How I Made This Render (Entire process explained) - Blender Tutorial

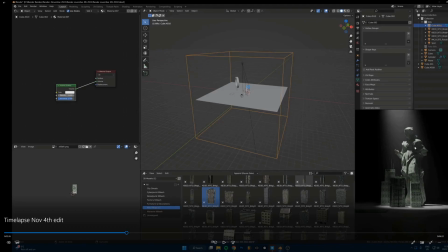it. I'm turning it up to 0.7 so that the volume, like the brightness of the volume, is closer to the light source.
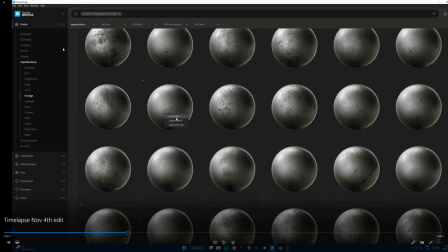And for the floor, I'm just using Quixel Megascans in the imperfections section underneath grunge maps. These are really, really nice for like those reflective floor textures. I think I just used one of these. For these ones, I like picking one of these textures that's like a bit less harsh and not as extreme.
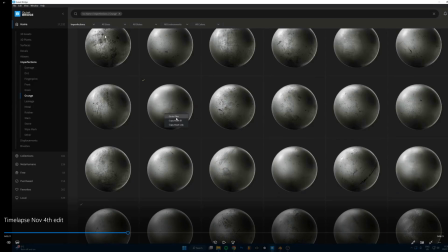Like some of these ones, like this one here, you can see it's pretty intense, and I find it just doesn't look quite as nice as if you take one of the lower contrast maps and just crunch it up yourself with a color ramp.
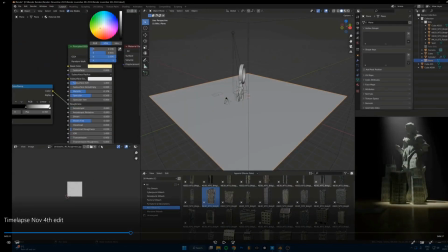Just gives me a lot more control and just seems to look nicer. So that's exactly what I'm doing here. I just dropped that in there, ran it through a color ramp, made it metallic, made it gold.
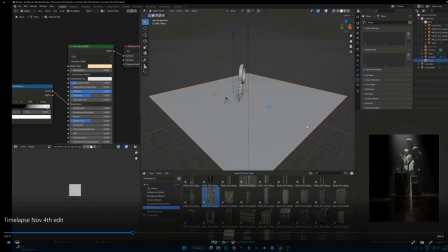And I think in the final piece, I desaturated that slightly, but that's basically what the texture was.
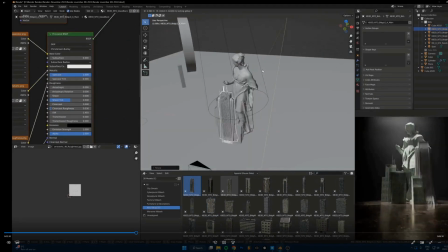Okay, next I'm dropping in more buildings.
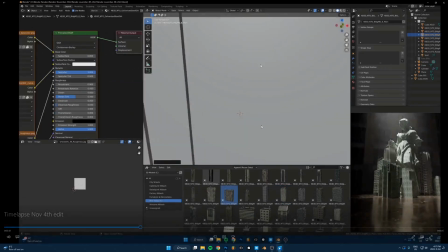Adding in some new buildings, duplicating some, scaling them around so you can't tell it's the same building duplicated a bunch of times, but there's enough new ones too that it's fine.
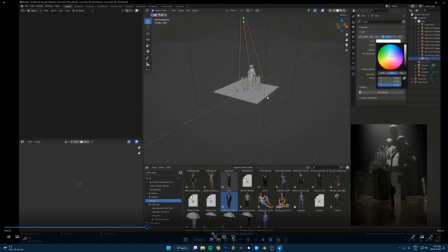And that same exact texture is just on every single building model in the middle here.
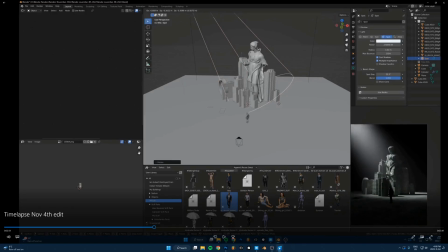And you can see how much work the volumetrics are doing here, just getting that nice light ray.
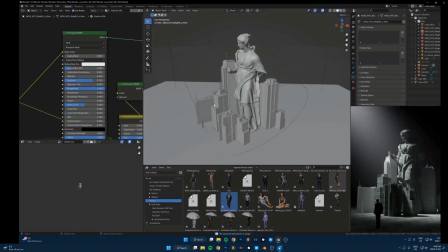Okay, so you can see what I'm doing, taking the texture off, or all of the textures off, and then just linking those materials to any of the materials that I already have set up,
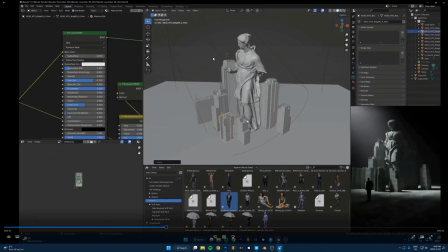that money one.
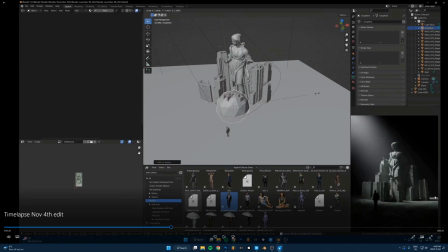And I think you can see on the floor here, I was going back and forth between just putting this texture on everything and then having a metallic texture.
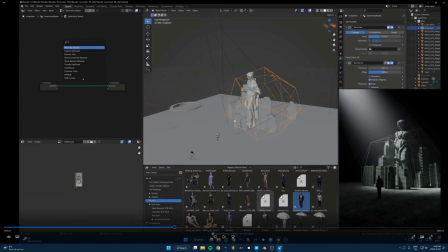So one of the things I hope you can see here is that a lot of this is just trial and error, just trying out things, trying textures that don't work, trying lighting setups that don't work, and just trying again and again and again until I find something that works with this kind of setup.
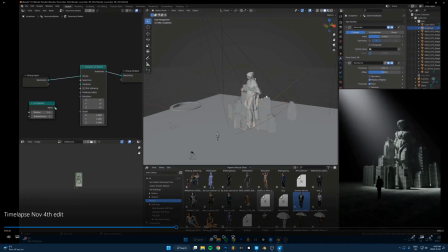So here I'm just adding an icosphere. I decimated it. You can see the modifiers up here. And then I added a wireframe just so that we get the edges to show of that. And then I'm using some geometry nodes to just scatter some
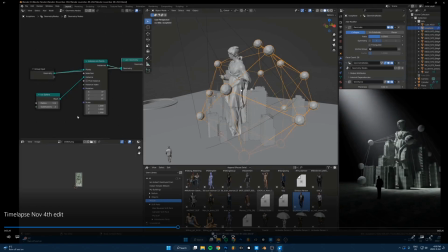spheres onto the very edges of that original icosphere. You can also use a hair particle system for that, or just place them manually.
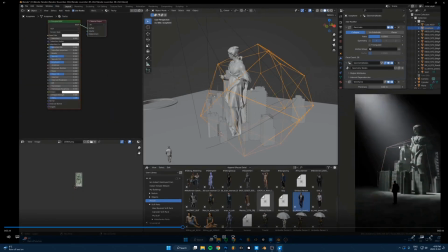It doesn't matter. Just get some spheres on there for that techie kind of look. And the material is more complicated than it needed to be,
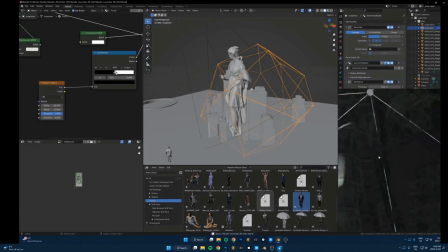but basically it's just a translucent shader with a noise texture that's driving the transparency of it.
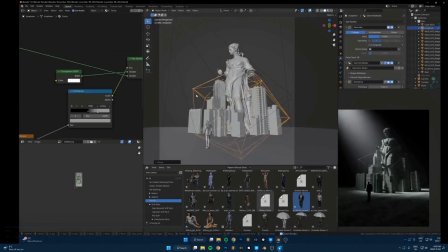So
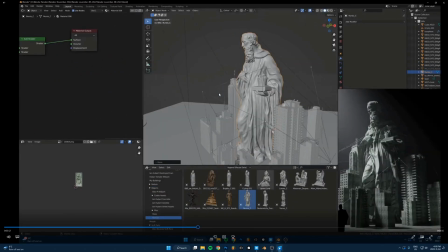I think I swapped this statue out here for one that was a bit higher detail and just seemed to work better.
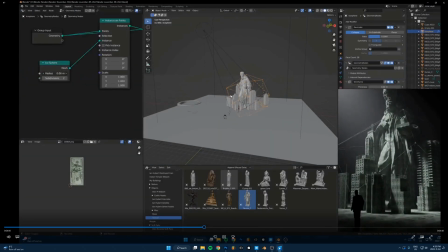And then just messing with positioning of things,
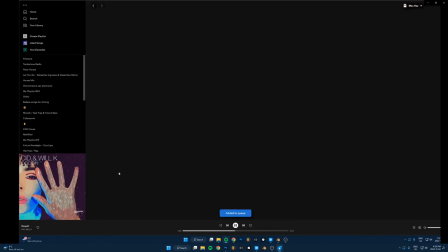adjusting the lighting, just figuring out what this is going to look like, moving buildings around.
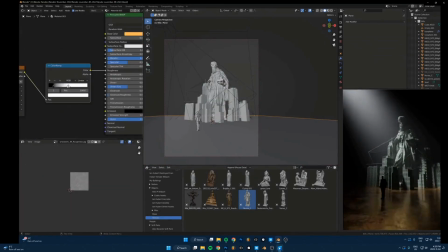Yeah, you can see me just messing with the floor texture, just trying to find something that works here. So back to the metallic one, a bit more desaturated.
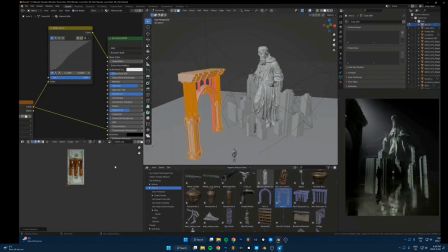So with a lighting setup like this, this is how you get really easy dramatic lighting.
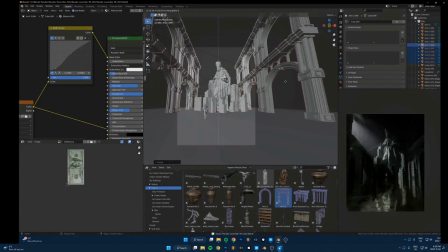Is you just have like one light source just to create really harsh shadows on everything.
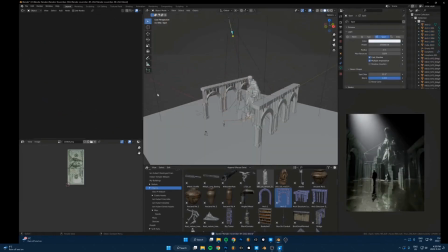And I love that kind of look.
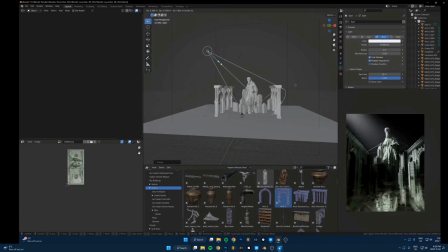It just makes it a lot more exciting than if you have a bunch of lights in your scene, just kind of fills in all those shadows and just gets rid of all the darkness,
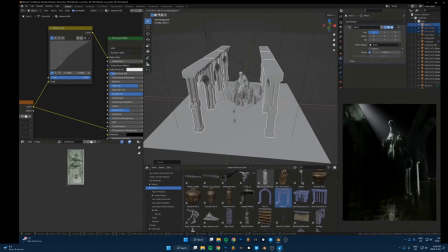which is, it can look cool, but sometimes it's just nicer to have a lot of really intense shadows.
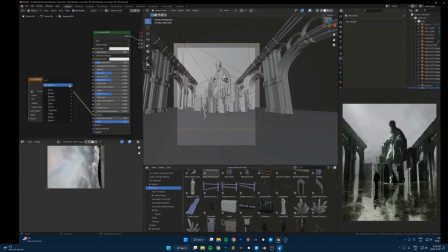Okay, here I am trying out a sky in the background, which I didn't end up using, but again, just trial and error,
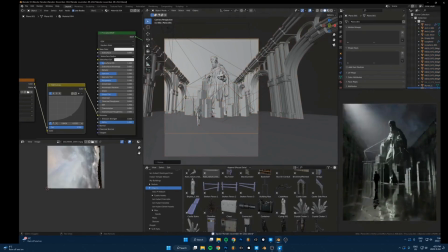just finding out, just trying as many things as I can to find out what's going to work and what's not.